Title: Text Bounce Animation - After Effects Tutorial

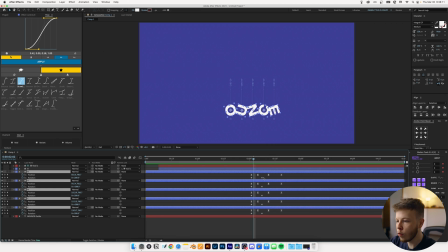[8:19]
So now I'm just going to select all of this and open my keyframe so i can see them all combined and i'm just going to take these move it forward a little bit and just select all of my rotation keyframes and ease them because we didn't that's bad
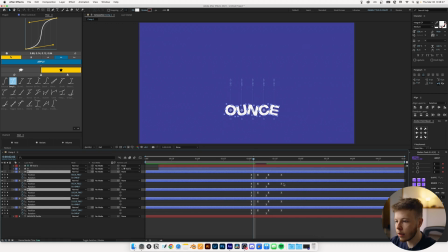[8:35]
and then i'm just going to select my layers and click u bring them up and play it back first i just want to get the right timing down what i'm going to do is i'm just going to grab all of these rotations and move them back a little bit and then I'm just
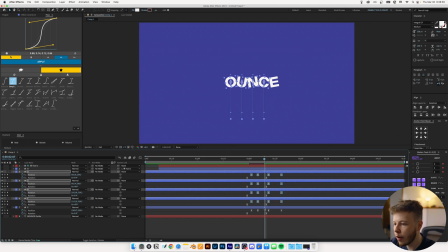[8:50]
gonna take my positions and I'm just gonna spread them out just a little bit more the same way we did before just by holding alt and then we can actually take these and move them back even more this is all nice and dandy but one thing I love to do is make them
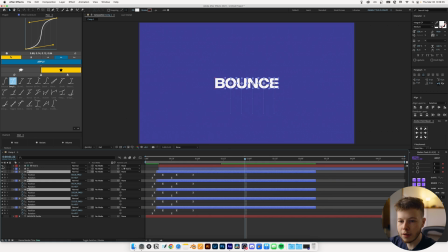[9:05]
come in a bit randomly so if we re-show our layers here we can see our tech B comes in and then right as that starts to move I want these to come in and then I'm just going to use the motion tools again it's probably the easiest way I'm just going to
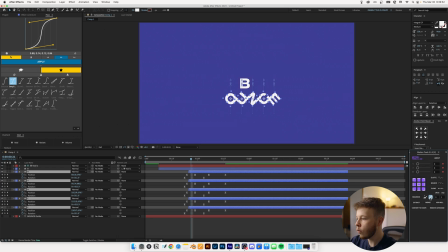[9:20]
use the offset of five and then I'm just going to click the sequence button because I have the random one selected over here and then it's just going to randomize when it starts coming in
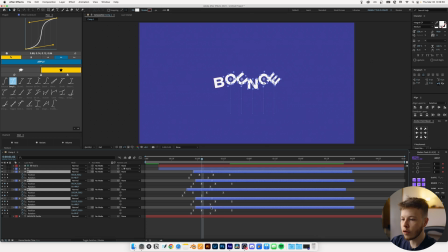[9:29]
and then we can just adjust accordingly just moving forward a little bit more so we
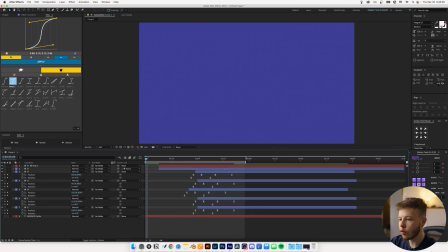[9:35]
kind of get this animation so if you play that back this is what we have and that's a pretty simple bounce animation but there's one thing that especially classic cartoons and animations use and that is motion trails because in after effects we do have motion blur so if we turn motion blur on for all this it
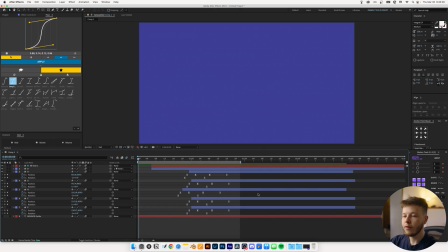[9:54]
would look very modern and very clean which is of course a look you can go for but personally i love and you might have guessed this already based on my other tutorials echo so right now it looks like an absolute mess but we can adjust this we're gonna set the
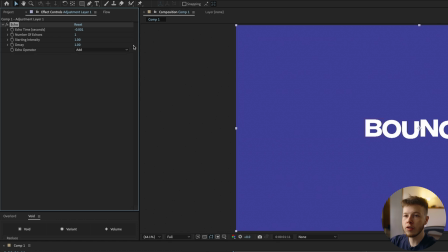[10:13]
timing to 0.001 and then set the trails to about 70 and I'm just gonna composite in front and if we play this back now
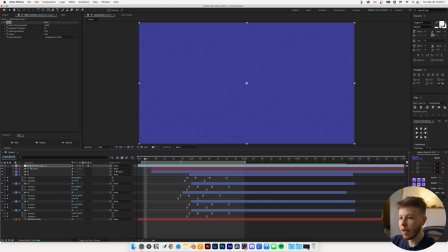[10:23]
we get that nice motion trail that is very characteristic for old school animations as we get to about this point I'm gonna keyframe the number of echoes and I'm just gonna go down a little bit and just set that to zero just to kind of ease it off a little bit so
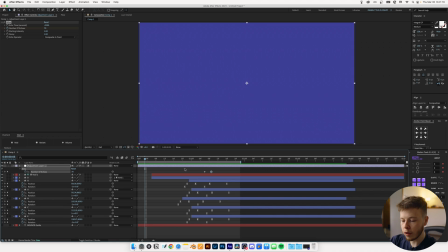[10:40]
we don't want it to be too crazy we want to kind of control it a little bit so we don't have a bunch of trails for every little movement we do so just while it's at the fastest I want there to be the trails to give up that sense of motion that it's moving really fast one thing you can do if you want is add posturized time to just add to that hand animated feel and
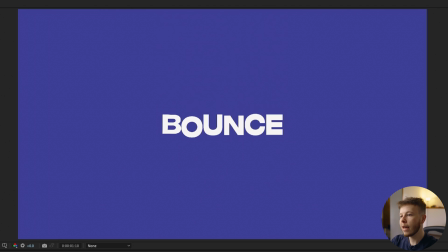[10:58]
then just set it to half your frame rate so 12 play that back and classic animation right there on a computer. And just like that, we have some bouncy text. And the bounce animation is something you can apply to everything. And with shapes, I would recommend using squash and stretch as well. You can use it with the text, but sometimes it just looks a bit wonky. Thank you so much for watching along. I hope you learned something new or at least enjoyed watching along. I appreciate you so much. And yeah, I'll see you next week. Thank you. Bye.